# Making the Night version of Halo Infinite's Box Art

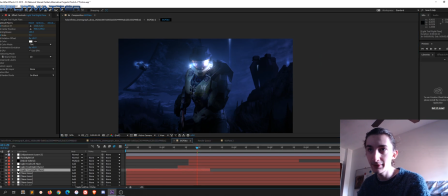And about finally, what I did is I went ahead and added some flares to the beams in the backgrounds, just because I thought they looked a bit flat without them in the night. And added an adjustment layer that brightens up the
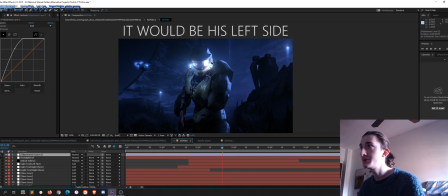lighting on the right side of the chief to give it a bit more brightness and
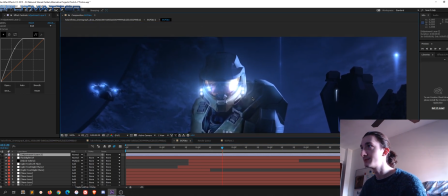make it a bit more like I don't know, have a bit more depth to it.
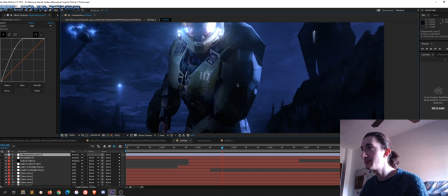And yeah, that's the end result. Basically, I think it came out pretty good.
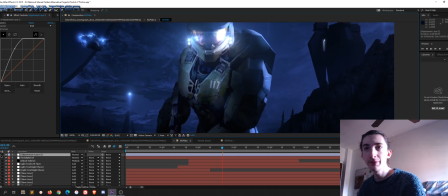I was thinking of making a 4K version, but it might be a bit complicated because I did this with the Cinematograph, which is
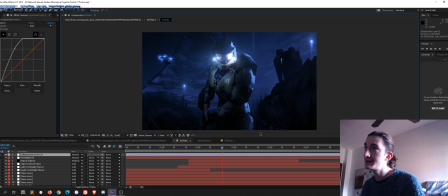1080, and I would have to basically enlarge all the masks and everything, so I'll see what I can do about that.
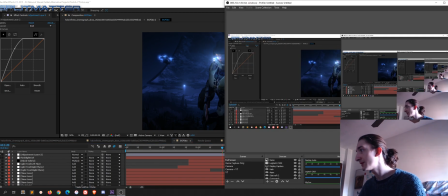But yeah, I hope you enjoyed. This is how I did it. It sounds way shorter than it was, but I actually spent quite a few hours doing this.
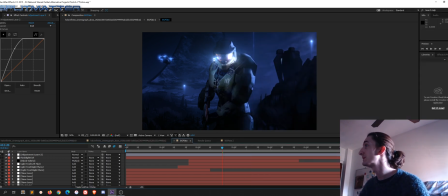So, oh wait, I was forgetting. I also used Photoshop later.
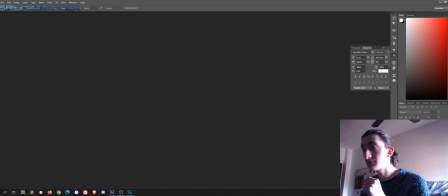I'm gonna go ahead and open Photoshop here. I also used Photoshop.
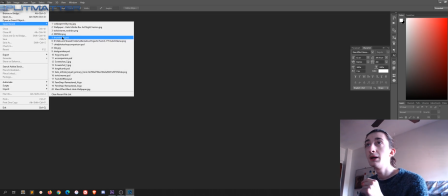Oh my god, the lag. There we go. I also used Photoshop for a few things.
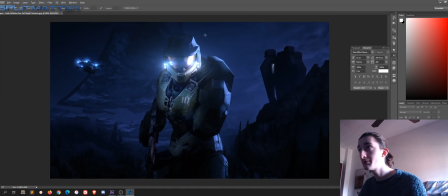So this is basically the image that came out of
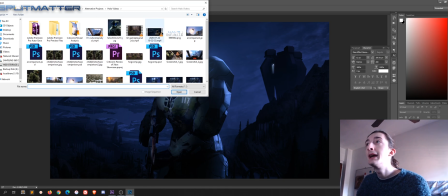After Effects, and I went ahead and I did some very tiny tweaks.
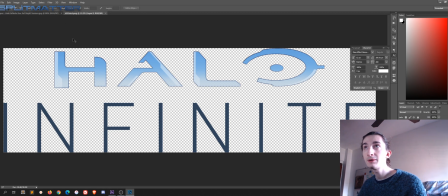First of all, I added the Halo Infinite logo, which is critical to the image.
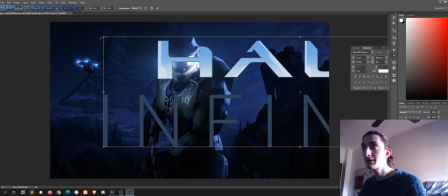So I went ahead and boop, added this. Basically kind of like that.
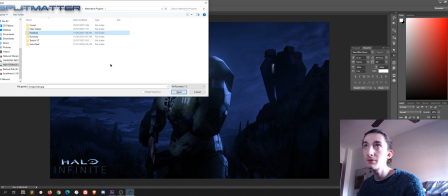There, I added the logo, and then I added my own logo, which is somewhere around here.
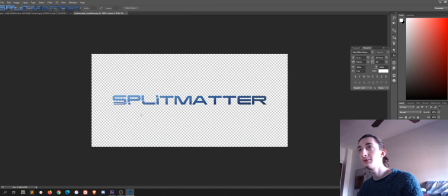There we go. I added my own logo here. So I went ahead and copied this.
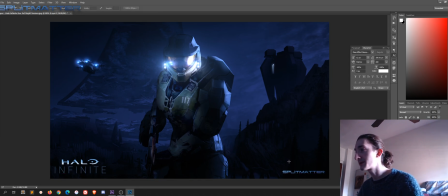And then I put a little trademark that says wallpaper by Split Matter.
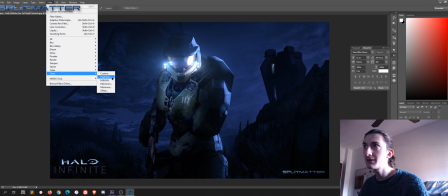And then what I did here is I went to filter, just to give it a bit more definition and make it a bit more oomphy.
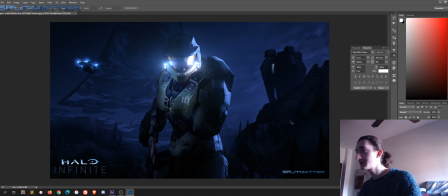I went to the filters, I duplicated the layer,
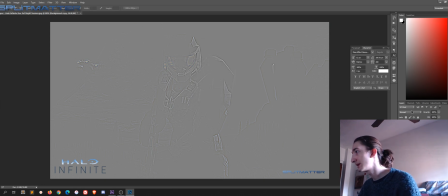and added a high pass with an overlay. So basically go here, overlay.
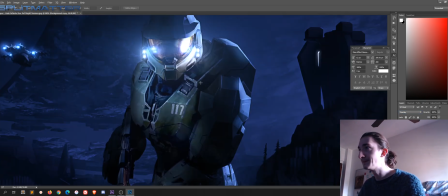So what this does, it's a very tiny detail,
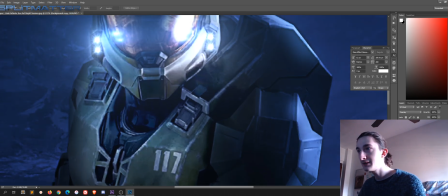but what this does is it gives the edges a bit more definition. I don't know if you can see that there. It makes it a bit less blurry, basically.
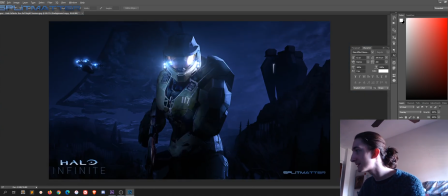So yeah, that's basically it. That's basically what I did with the entire thing. Hope you enjoyed and have a nice day.